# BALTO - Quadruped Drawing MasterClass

I mean, around just the base of the neck there, because on a wolf, you know, if you look at some of a lot of the animation of the tramp or the wolf that was done very loosely at the beginning of the Jungle Book, you can really see the movement of the scapulas. It's gives it a real sort of moody feel. I agree, especially when we get into these very depressed sort of mood swings. We're going to have a lot of where the head is hanging down. You're going to have your high point is going to be this. As the head is down here, your high point is going to be the shoulders. So that's going to be a very strong characteristic of in this case, I mean, Balto mostly. So that'll change a lot too, as well as I think that this bottom point here,
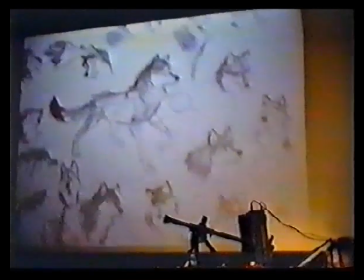4237s
and that'll have a lot of effect too.
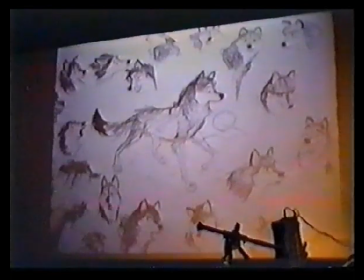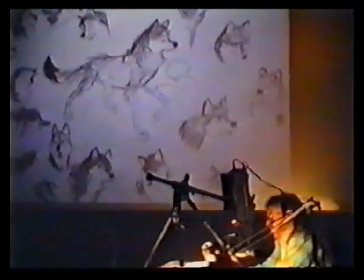4247s
Can't think of more because I've been through all my notes. Well, it is 11. So. Just the nose, perhaps, as well, at the very end of the muzzle, how you're dealing with that, because I've seen quite a few again, we haven't locked in on that. I would prefer on the original. Right now, the way that this model is going, it's sort of like
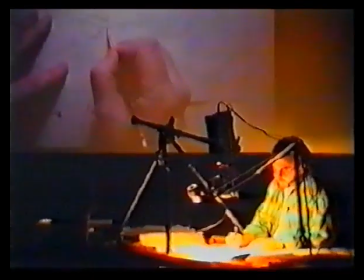4271s
practically a triangle, and it's very more used to define the perspective than anything else.
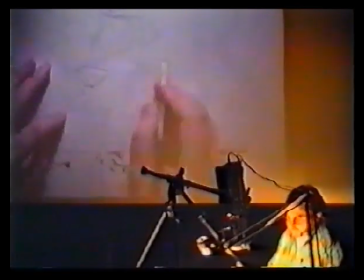4279s
And my feeling is that at some point we're going to probably have to get into, in close-ups at least,
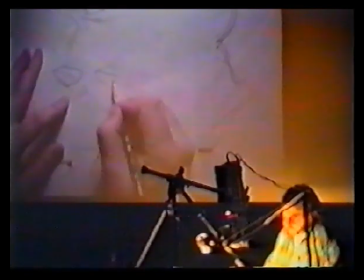4284s
where we can maybe soften it a little bit and get into a nostril or something that can flare, because he will be using his, to me, I think it would be nice, since they're probably going to be painted down anyways, it would be nice to have a dark area that you could
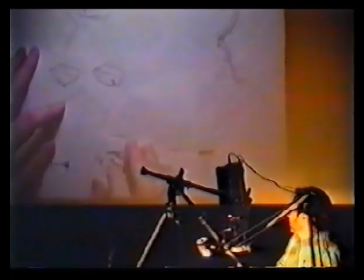4300s
use the smelling element of it, because I mean that's a characteristic, and that's also very dog-like, and I think that's kind of interesting, but it hasn't.
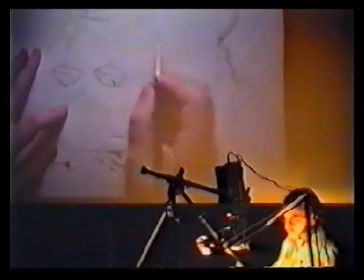4310s
Anything can happen from this point. I mean, we're probably in most cases going to use this.
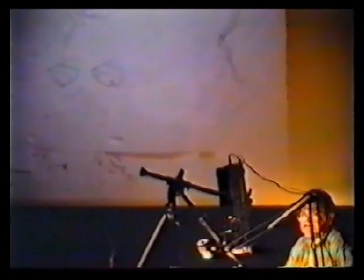4316s
But when we get into a front, I mean, we get into extreme close-up, and he's sensing, you know, he's going, his ears are going around. He's trying to find where, you know, he gets lost when he gets lost in the blizzard. He's trying to find his way because the steel is, you know, ruined the tracks. You're going to be using everything. It's going to be the eyes, ears, the nose. You know, it's going to be something that's going to be very critical to the acting, so we'll probably extend that. I mean, it's been done before, so. But it's still, it's sort of a, to answer your question directly, it's more of a perspective thing, so that we can, to help, you know, you basically have two color shapes that are going to help define the muzzle in terms of where it's at, you know, all the time. Jeff, could you say something about the color separation, how to play with this line? Go on the body. You mean in terms of how we're working with the shape here? Yeah. The color shape? Yeah. Well, it's been through a lot of changes, but it seems like now we're just going to have a belly color, which is going to go up into the front. That's great because, again, like I talked about the turning of the body, you can get into using the color separation of the character.
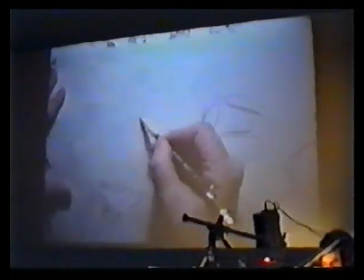4392s
I mean, that's the other thing. I mean, you can actually, you know, you can get to a situation where you can use the legs and you can push a character almost like, push it back.
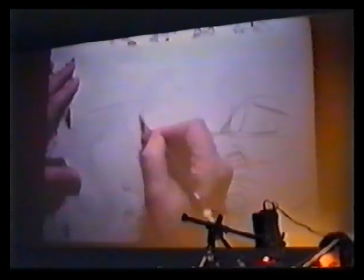4402s
You can push a character back into a nice, and that helps give you an attitude.
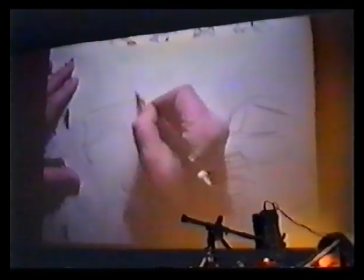4408s
And then if the character wanted to look in this direction, I'm
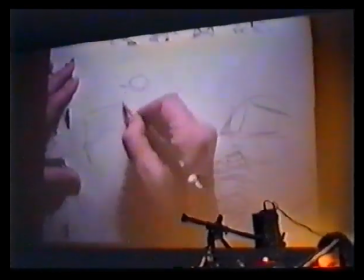4413s
just going to use that, you get into a nice twist here, exposing getting that nice twist going back.
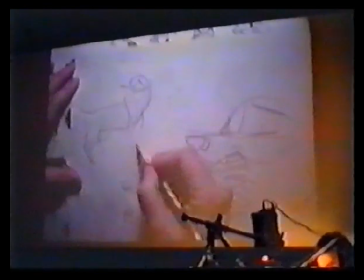4425s
Maybe he's starting to lift up one leg or something, and the tail's going up here, and this, you know, starting to lift up or something. I think you could even overlap the signs. I mean, for fast move or anything.
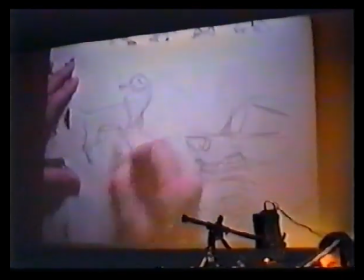4438s
You talking about these? Yeah, this color separation as an overlap, as if it was fatter on it.
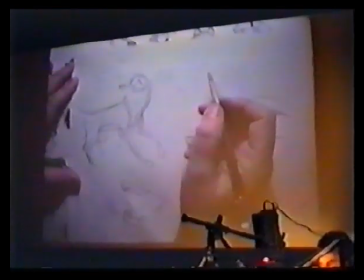4447s
See what I mean?
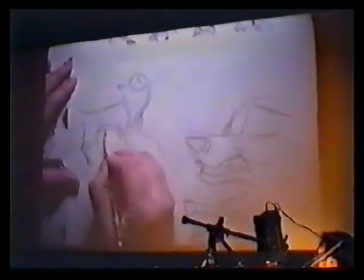4448s
I mean, the head is turning fast. Yeah. So the line would just catch up afterwards.
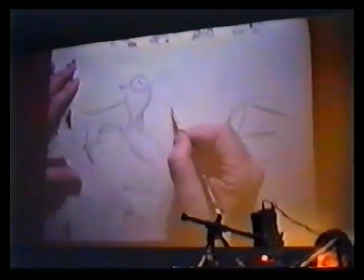4452s
Oh, you should do that because you're going to get, if it's coming from here, you're actually going to get that neck will whip around.
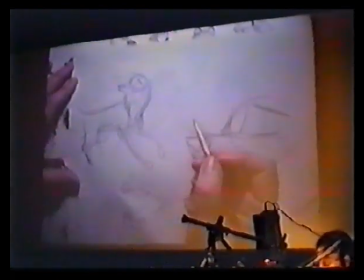4458s
Not solid, but yeah. You know, all this thing, you know, can. Well, I mean, plus we're going to be spending a great amount of time in the open air,
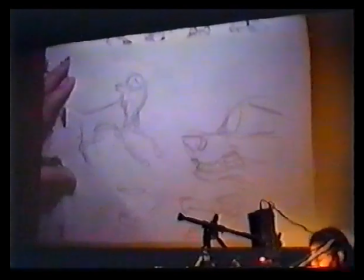4467s
and I think one of the greatest things that you can do is if you can show that there's wind blowing or something. If you can show a little bit of, you know, air in the scene, then you've got even more. I mean, like I said, we don't have we don't have clothes on these things except for the harness and except for the handkerchief that Jenna's scarf that he wears. So what we use in place of that is the fur, the ears, and the color set, of course, and the tail, and the body added to it. So it's, you're dealing with we should be able to have less to think about in some ways, and the key will be to try to find a harmony between all the pieces. Are the inside of the legs going to have this color? I don't think so. I think we're going to be only the belly. For me, I would have liked it if he had been on practically half one color, and it would have been nice, but that would sort of been symbolic of the half-breed.
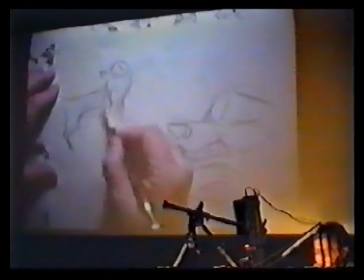4524s
But I must admit that it is nice to have separation between the underside,
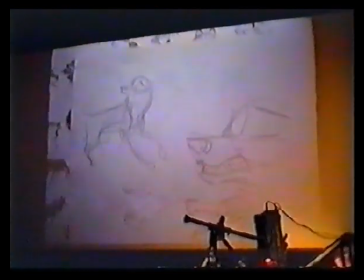4530s
especially if we start getting into these poses like I've tried to describe to you, or try to draw to you, where we can twist the body. The worst thing we can do is if we don't use the color steps or the areas to define.
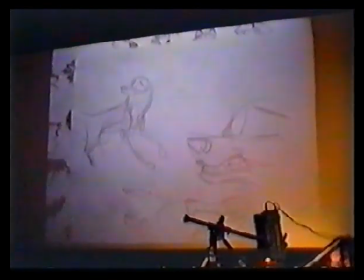4542s
It'd just be nice if the inside of the back legs or something was white, so that you could get a contrast then with the front legs in front of them or something.
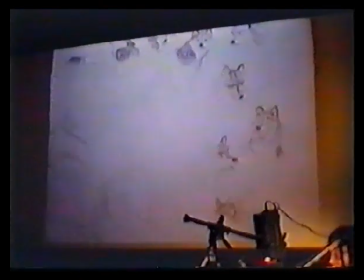4550s
Well, in that case, I would think that we would probably, if the character was sitting down,
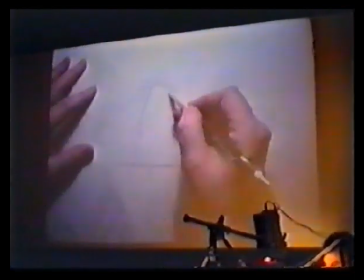4555s
and again, you think of the front part, because the front part basically is like that all the time,
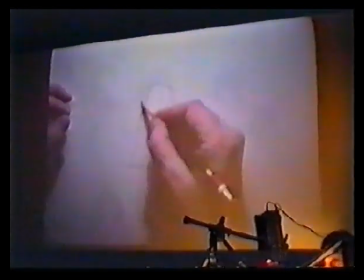4562s
so in effect the front doesn't sit down like the bottom does.
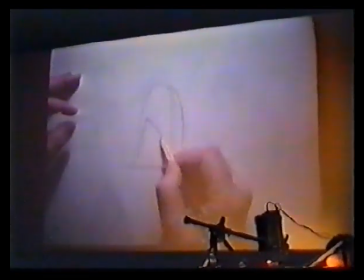4566s
I think that if you had this area, the chest cavity coming down, and all of a sudden you saw the inside,
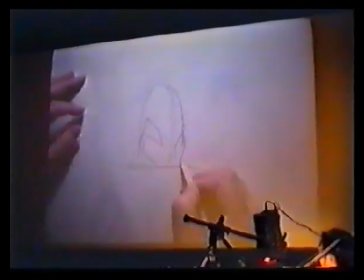4572s
and I'll just keep this sort of over here, just indicating the feet,
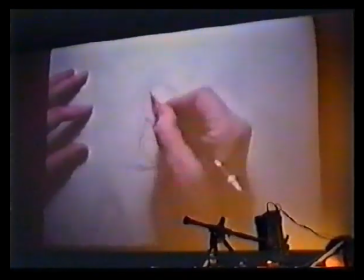4579s
like this, and then the neck area going down,
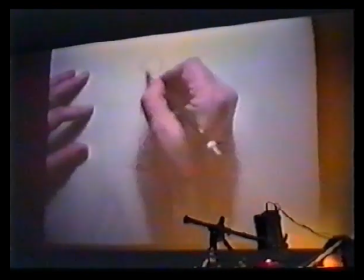4585s
and then I'll just put the head in here so we have a balance.
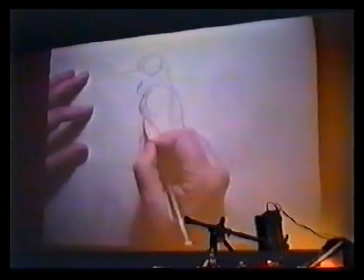4592s
I think that what you might, if we were going to put a color step in cleanup, I think what we would do is probably put a little bit,
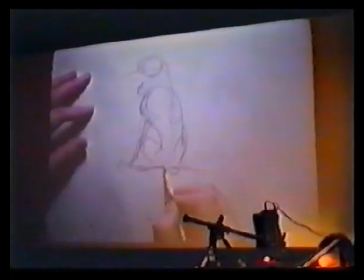4600s
something like that maybe, to help indicate a belly or something like that.
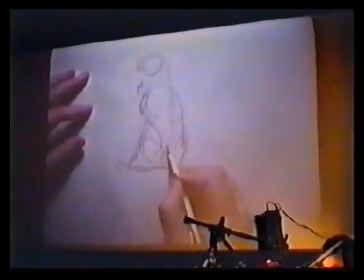4604s
Because that's really what it's, we would have a little belly going up into the chest cavity, chest area here.
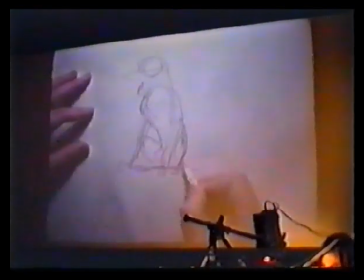4614s
But again, you're going to have to be thinking about negative spaces too, and how this thing is, and then that fur coming out from the back. And again, if you're getting a 3/4 perspective, you're going to be thinking, oh, well, how's that tail?
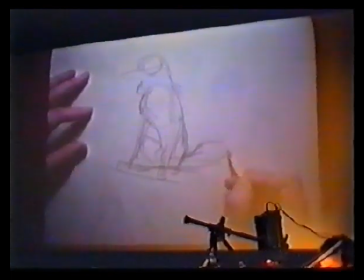4625s
You want to overlap this a little bit so that you can create it going away from you, Is it going to be twisting in the direction that you want? You have to think about that too.
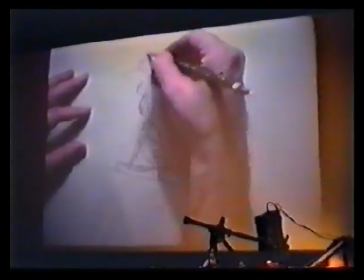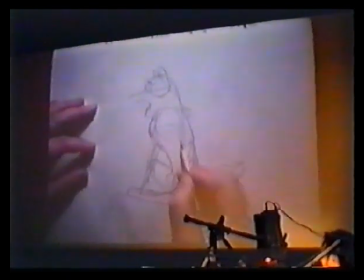4640s
That's pretty big. But that's the situation again. You would discuss.
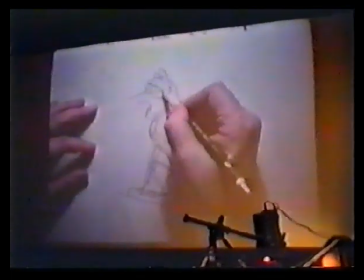4647s
It's just as simple, because here you would have the color step going down the side and going down to this point like that.
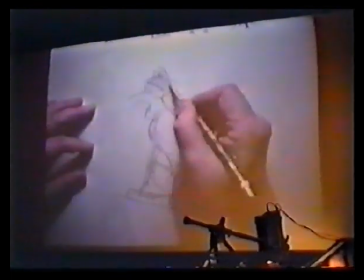4654s
So you'd have basically something like this.
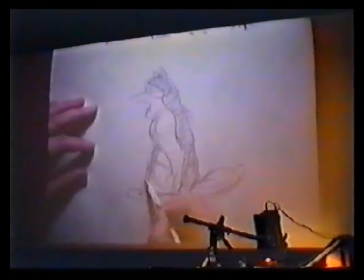4661s
And then black, and then like
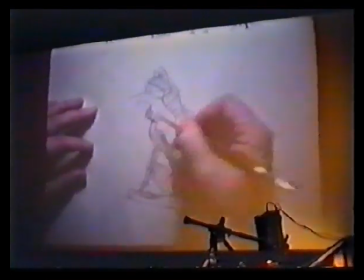4667s
that. Breaking this up so it doesn't get too.
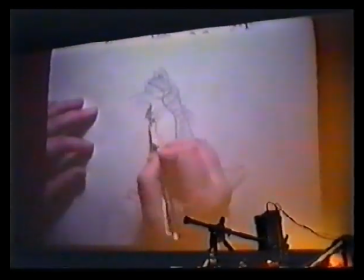4669s
That's a key thing I found, is that if this is too much of a shape, and if you don't break it up, it makes the head look really sort of bizarre.
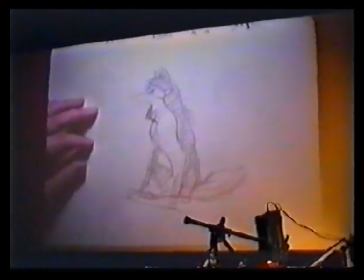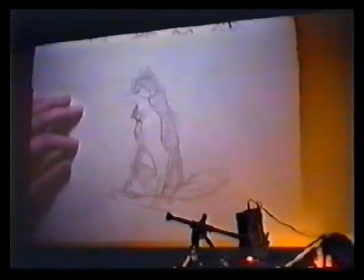That's about it. For now.